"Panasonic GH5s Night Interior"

What's up guys, it's Boy J from GS Films and welcome back to this video tutorial. What we're gonna do today is just go over some of the stuff that we can add to this scene and make it look better. Because obviously the first video was kind of crappy because we just had one light. So today we're gonna add some stuff to the scene that will hopefully make it a little bit better.
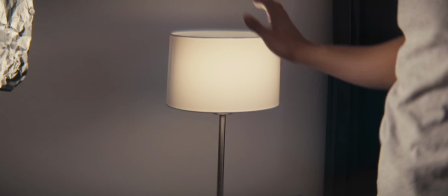18s
So the first thing you're gonna notice is we turned on a practical light.
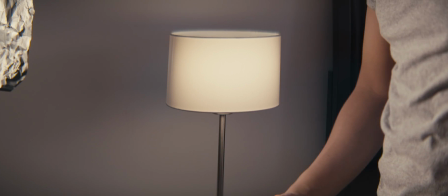23s
Now in movies you're gonna notice that even in daylight, in daytime, they still have practical lights.
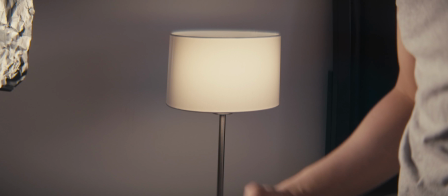28s
They still have lights on I know it doesn't make sense that way But they just use it as a cinematography tool just to give that
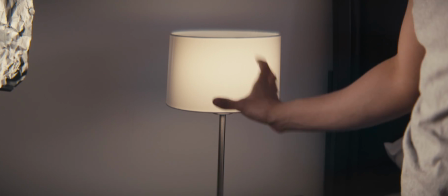35s
scene just a little bit of depth You know because if I didn't have this right now this thing would be just be pitch black so for our
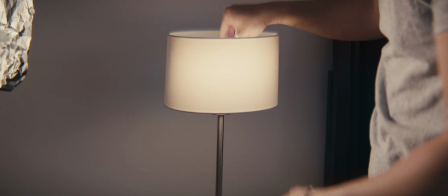44s
Practical lighting you can get a bulb, but what I am using is Just a little aperture
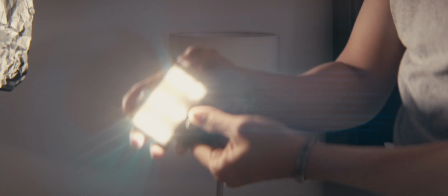51s
M9 It's pretty cool, and we have a little bit of CTO let me turn this off so you can see it better now I'm using this because I don't want to have to worry about a bulb
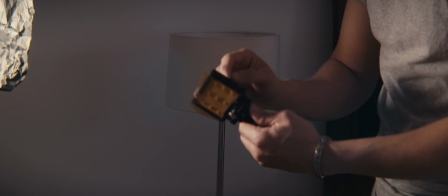60s
or anything like that. And you can dim it down as much as you want. And then obviously just put a gel to change the color.
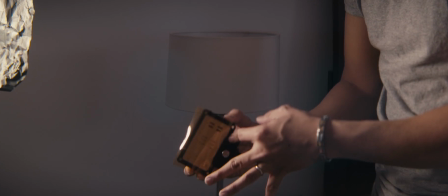66s
Now I am using CTO because it is daylight and it's supposed to be a practical bulb.
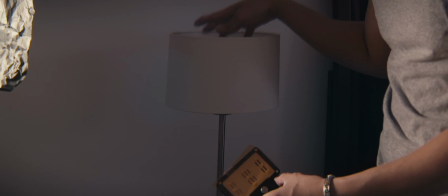71s
Now these lights usually are practical tungsten balance. So that's what we're trying to mimic with this light.
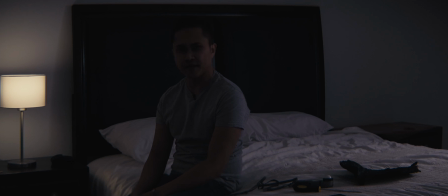77s
We're just going to put it there. All right. So what I'm showing you now is just with the added practical light, the added Aputure M9 without the key light, without the Viltrox that is just right here off camera left. And now what I'm going to do is turn that on and you can see the difference. All right, so I'm going to shine this light here.
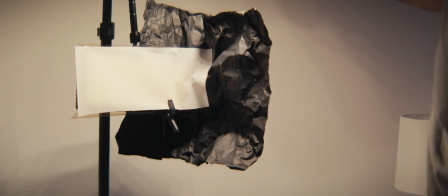97s
So for the key light,
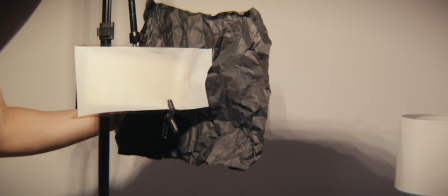100s
what we're doing here is supplementing my face with this light,
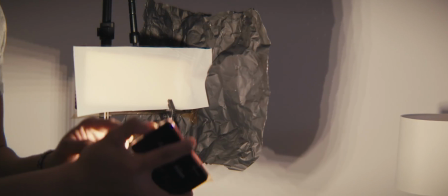107s
with this little Viltrox LED light, because the practical light alone will not have enough level on me.
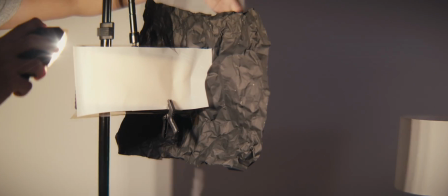115s
So what we're doing is we're just black wrapping this Viltrox LED off of the wall and we're just pointing it at my face.
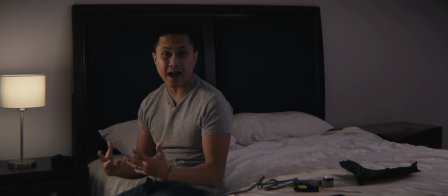123s
And I'm going to show you what that looks like obviously. Okay so now this is with the key light turned on. So that key light like I said is supplementing this light because this light is not giving me enough level. So now you can probably see my face just a little bit better.
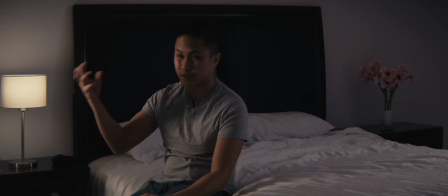137s
So when I was reviewing the video on the camera I seemed like there was a little bit of flare going on so I ended up black wrapping the other side
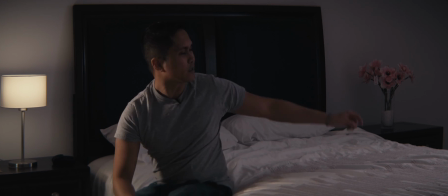144s
of the Viltrox LED the key light and I also added a little bit of something in the background on that side because that
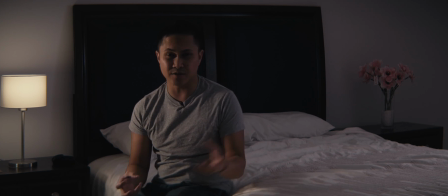150s
wall is just too white if you had of like a set designer they would take care of that for you but I'm just working by myself so I ended up just grabbing something and putting it there so it's not too boring so the last thing I'm gonna add is a smoke machine or
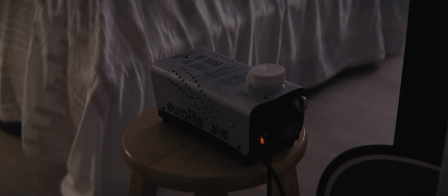163s
a fog machine I can't afford an actual hazer. So I'm just using a little cheap old $30 fog machine that I got in some electronic store here.
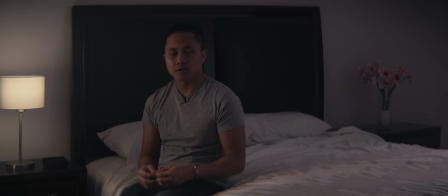171s
So yeah, let's go ahead and do this. So with a smoke machine, since I don't have a hazer, I usually wait a couple minutes until the actual smoke fog goes away because I just want a little bit of haze in the room. Unless you're going for that scary or you know like rap video effect to have the room really smoky,
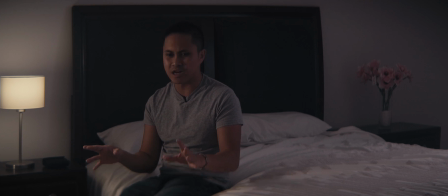191s
a little bit of haze is just the thing that we actually want here. We don't want the room to be full with smoke because we just want it very subtle.